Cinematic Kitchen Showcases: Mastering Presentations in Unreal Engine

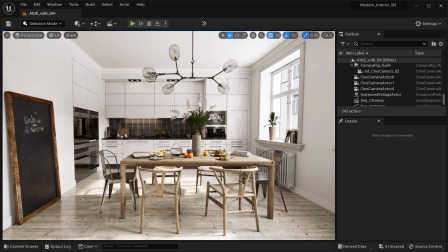(0:00)
Hey there folks! Get ready to embark on a thrilling kitchen adventure together. Today I'll be your guide showing you the secrets of creating a jaw-dropping kitchen presentation.
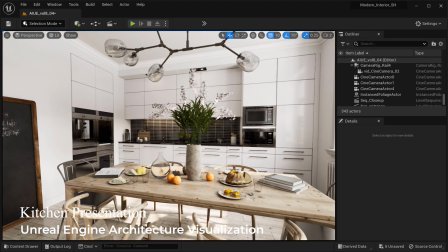(0:10)
From stylish cabinets to a charming dining area, we'll explore every nock and cranny with excitement and joy.
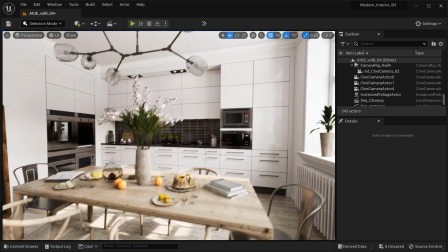(0:17)
So grab your popcorn and get comfy because we're about to dive into a world where culinary dreams come to life.
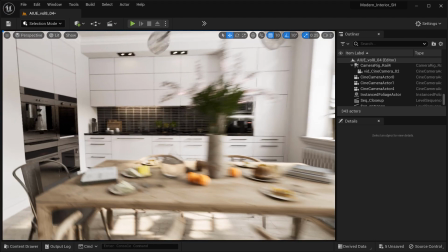(0:24)
Let's make this journey unforgettable, my friends. All right, we want to present this kitchen area with five separate shots and there are a few principles
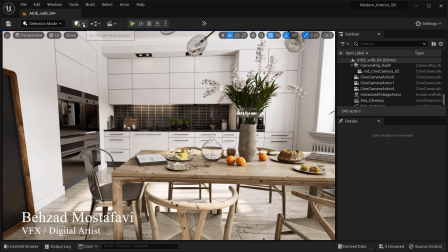(0:32)
we need to keep in mind and I want to describe them during this video.
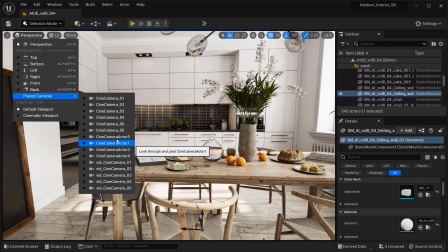(0:37)
So let me just change the viewport to the first camera that I've placed for presentation of the kitchen area
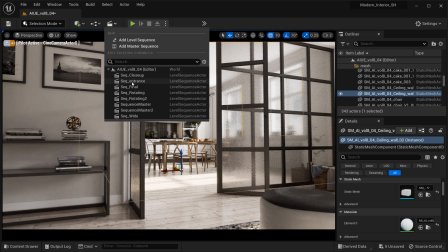(0:42)
and after that let's open the sequencer that we've added the camera on it and there we have it.
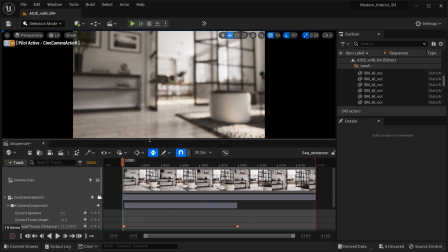(0:47)
All right, this is the first shot that we want to start our presentation with and also it is how the storytelling starts with the entrance shot
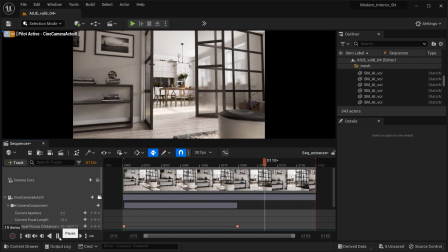(0:56)
which can set the stage for the viewers giving them an initial glimpse into the kitchen and creating anticipation for what lies ahead and also in the first
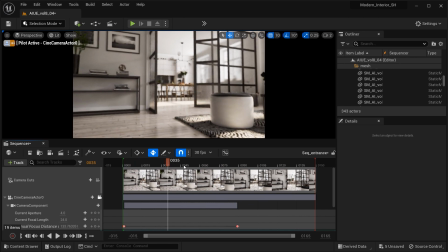(1:05)
shot we will ignite the spark of curiosity and drawing the audience into the captivating world of our kitchen presentation so let's
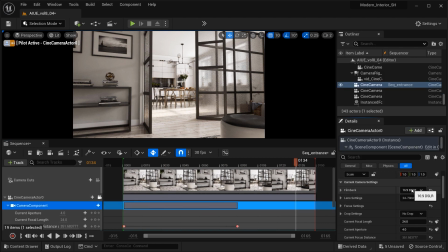(1:14)
take a look to the specification of the camera that i've used in this shot and as you can see as the film back i have used a 60 by 9 dslr with 24 to 70 millimeter of the lens and I've set the aperture on 4 and the focal length on 24 to have partially a wide shot
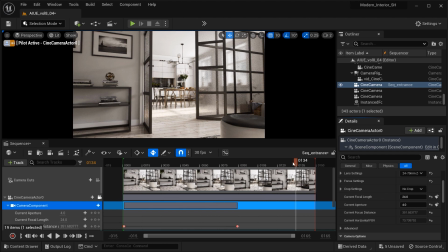(1:33)
and let's take a look at the sequencer and as you can see I have a sequence with about 150 frames with two keyframes for manual focus distance and two keyframes for the location of the camera and that was all for the first sequencer and let's move on to the second shot
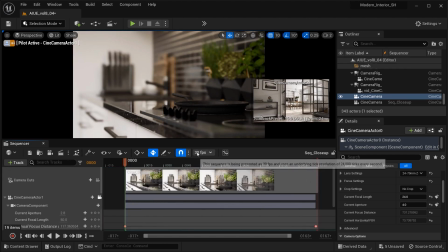(1:52)
and as you can see it would be a close-up camera let me just open the related sequencer and as you can see for the second shot I've considered using
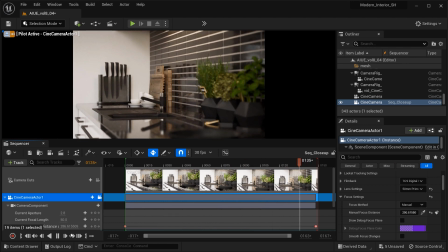(2:01)
a different lens to provide a varied perspective and visual interest since you already used a wide-angle lens into the first shot you can opt for a medium telephoto such
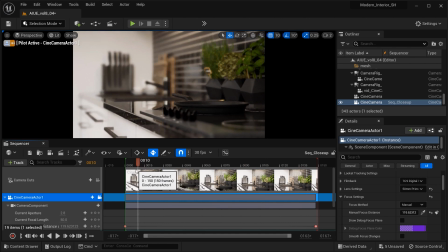(2:11)
as a 50 or 85 millimeter lens and the reason to using these lenses is to focus on capturing the intricate details of the
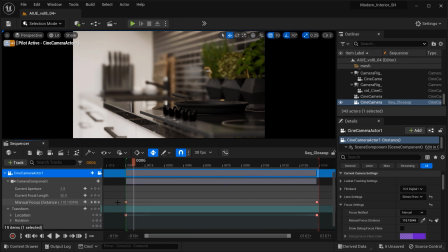(2:21)
kitchen such as the texture of the countertop or the patterns on the cabinet doors or the beautiful hardware these shots allows viewers to appreciate the craftsmanship and attention to details and in order to grab the attention to these details
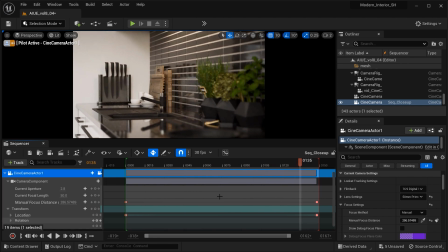(2:36)
I've created two key frames on the manual focus distance and also a smooth movement to the camera okay now that we're done with this one let's move on and change the viewport
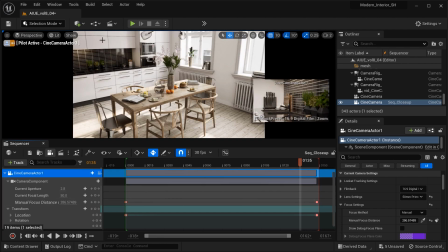(2:47)
to the third camera and also let's change the sequencer to the related camera.
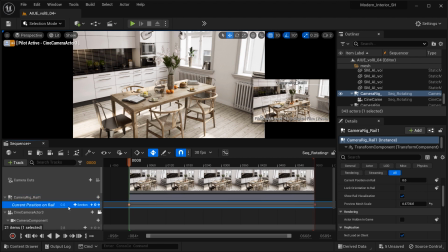(2:53)
All right in this shot we have set a rotating camera around the dining table to showcase the space of the kitchen and its natural lighting.